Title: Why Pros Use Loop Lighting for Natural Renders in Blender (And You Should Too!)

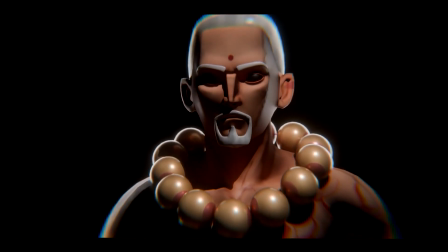lighting like this? Stick till the end. Hey everyone, welcome back to Deep Blend Art.
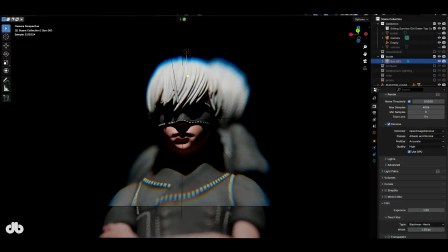I'm super excited to have you all here for the fourth video in our The Art of Lighting series, where we dive deep into the art of lighting beyond just brightening a scene.
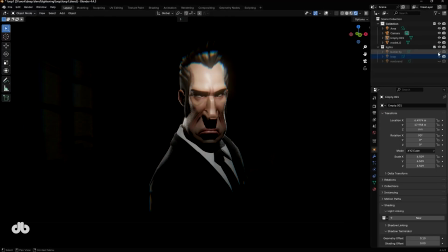Today, we're exploring loop lighting, a balanced, natural style that's perfect for creating relatable visuals in Blender.
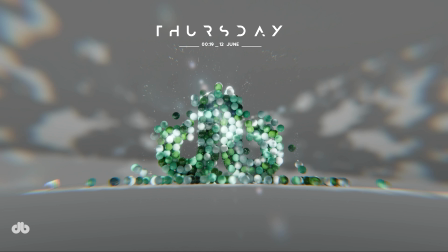So let's get right to it and have some fun with light and shadow.
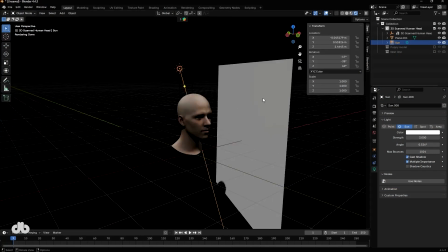Alright, let's dive in. So far, we've covered lighting styles like Rembrandt, which creates intense dramatic effects with strong highlights and shadows.
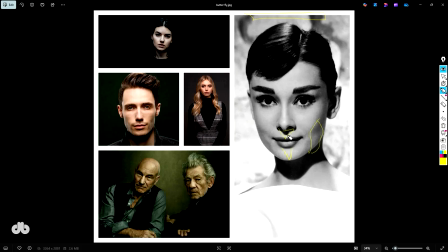We've also looked at butterfly lighting, which softens emotions and adds a gentle, flattering vibe.
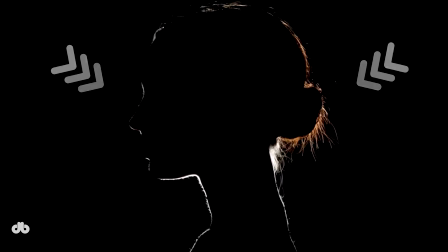Then there's ring lighting, a marginal style that's great for sharp focus and emphasis.
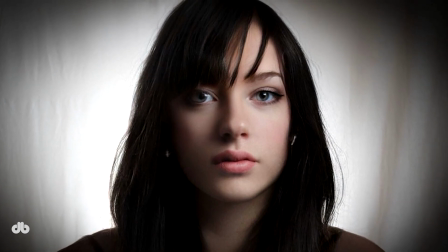Today, we're focusing on loop lighting, a middle ground approach that balances drama and naturalness.
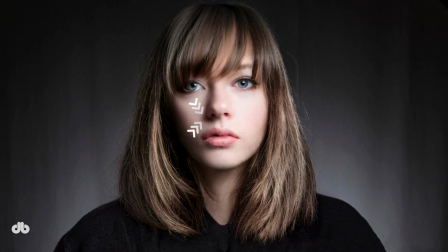The hallmark of this style is the shadow it casts, a small, loop-shaped shadow under the nose, creating a distinct feature.
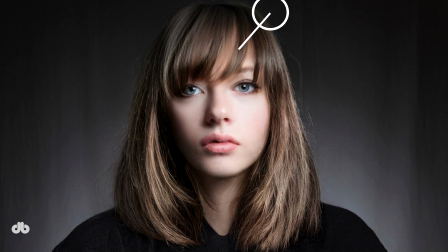This happens because the light is positioned above the subject, angled between 30 to 45 degrees.
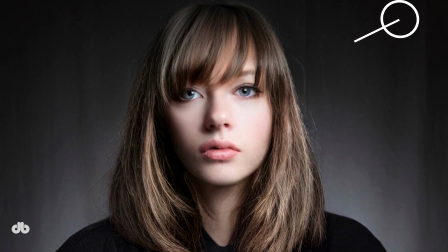Compared to Rembrandt, where the light is pushed more to the side for dramatic contrast, loop lighting brings the light closer to the face's center.
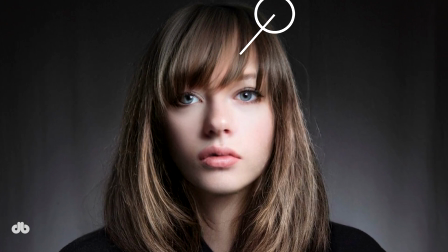This results in larger lit areas and fewer shadows, making the scene feel more natural and everyday.
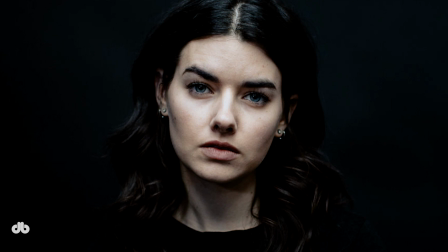Unlike Rembrandt, which emphasizes drama, or Butterfly, which softens everything, loop lighting strikes a balance,
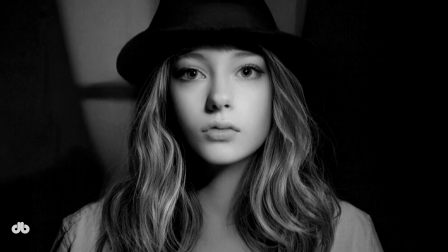giving a relatable, organic vibe that's perfect when you don't want your scene to feel too intense or too flat.
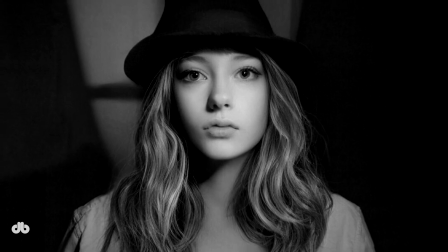Here's where things get really interesting: the role of light and shadow in shaping a scene's mood.
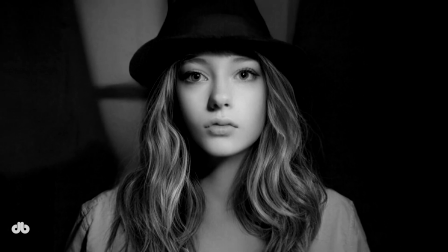Let's think about drama versus naturalness.
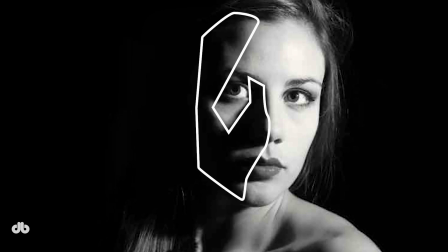In dramatic lighting like Rembrandt, shadows and highlights have high contrast and cover a wider area, creating intense emotions.
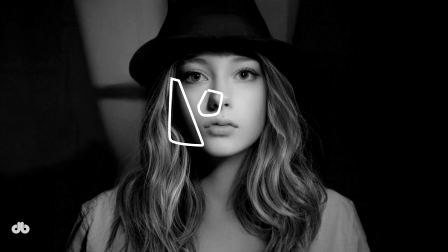But in loop lighting, the shadows are softer and less widespread, resulting in a more natural look.
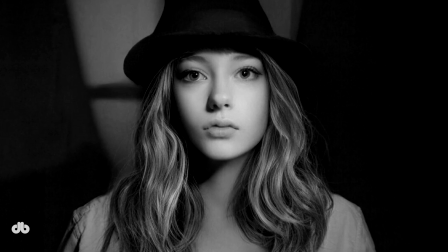Why does this matter? It's all about contrast intensity, how sharp the difference is between light and shadow, and contrast spread, how much of the scene the shadows cover.
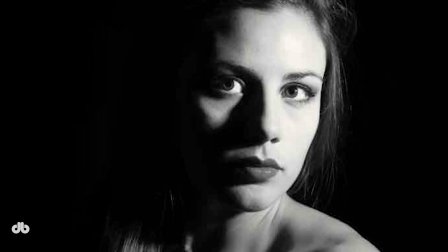High contrast intensity and a wide shadow spread amplify drama,
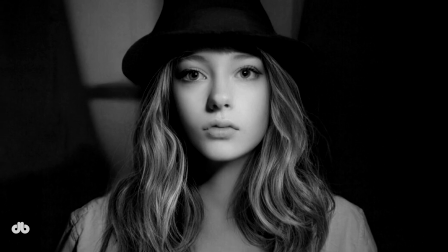while lower intensity and smaller spread, as in loop lighting, give a more natural, relatable feel.
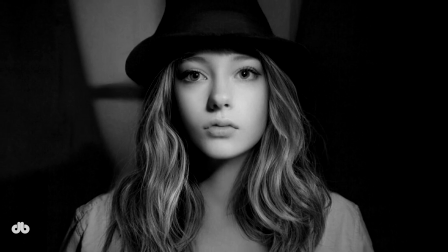If you push contrast too far, you get a flat, raw look with no depth. Loop lighting keeps it balanced, avoiding extremes while maintaining visual interest.
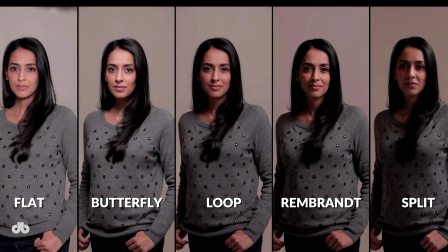To really understand loop lighting, let's compare it with other styles using a collage of 5 identical portraits, each lit differently: flat, butterfly, loop, Rembrandt, and split. As we move from flat to split, the contrast spread increases. In split lighting, half the face is shadowed, creating maximum drama.
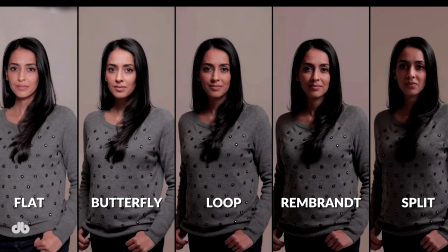Rembrandt covers about 30 to 40% of the face with shadow, still dramatic but less intense. Loop lighting has even smaller, softer shadows, giving a more natural look. By the time we reach flat lighting, shadows disappear, but so does the depth.
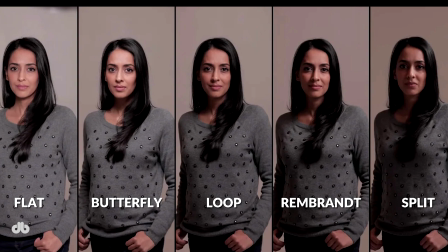Loop lighting stands out because it's the middle ground. It creates empathy and a natural vibe without being too dramatic or too soft. For example, if I'm lighting a crying character, I'd use Rembrandt for intensity. But for a casual conversation between two characters, loop lighting is my go-to for that everyday relatable feel.
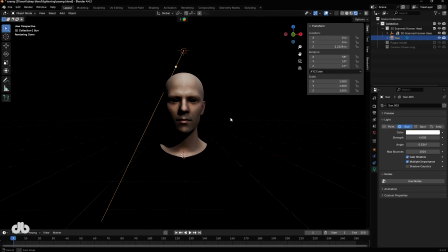Now, let's get hands-on in Blender. I've got a scene with a character ready, and we'll use a sunlight for this setup. First, add a new sunlight and position it above the subject, angled about 35 to 40 degrees down.
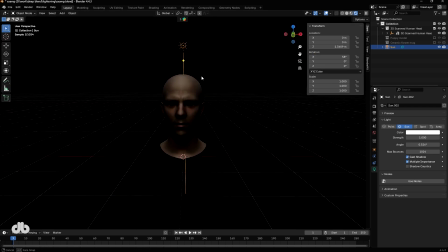Rotate it around 60 degrees on the x-axis for the initial tilt. Then adjust the y-axis by about 10 degrees to fine-tune the angle. Finally, tweak the z-axis until you see that iconic loop-shaped shadow under the character's nose. You can adjust the light's intensity to your liking, higher for stronger contrast, lower for a softer effect.
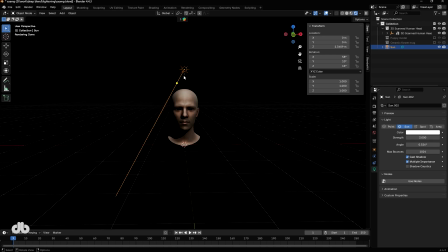If you want to lean toward Rembrandt, shift the light slightly to the side to deepen the shadows. This setup gives you that natural balanced look we're aiming for. While the loop shadow is a hallmark in portraits, loop lighting works great for other objects too.
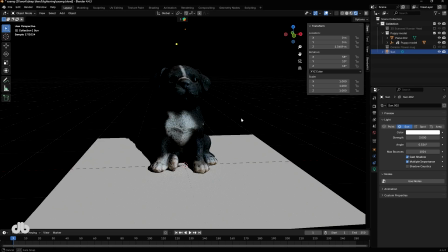Take a cat. Sorry, I meant a dog.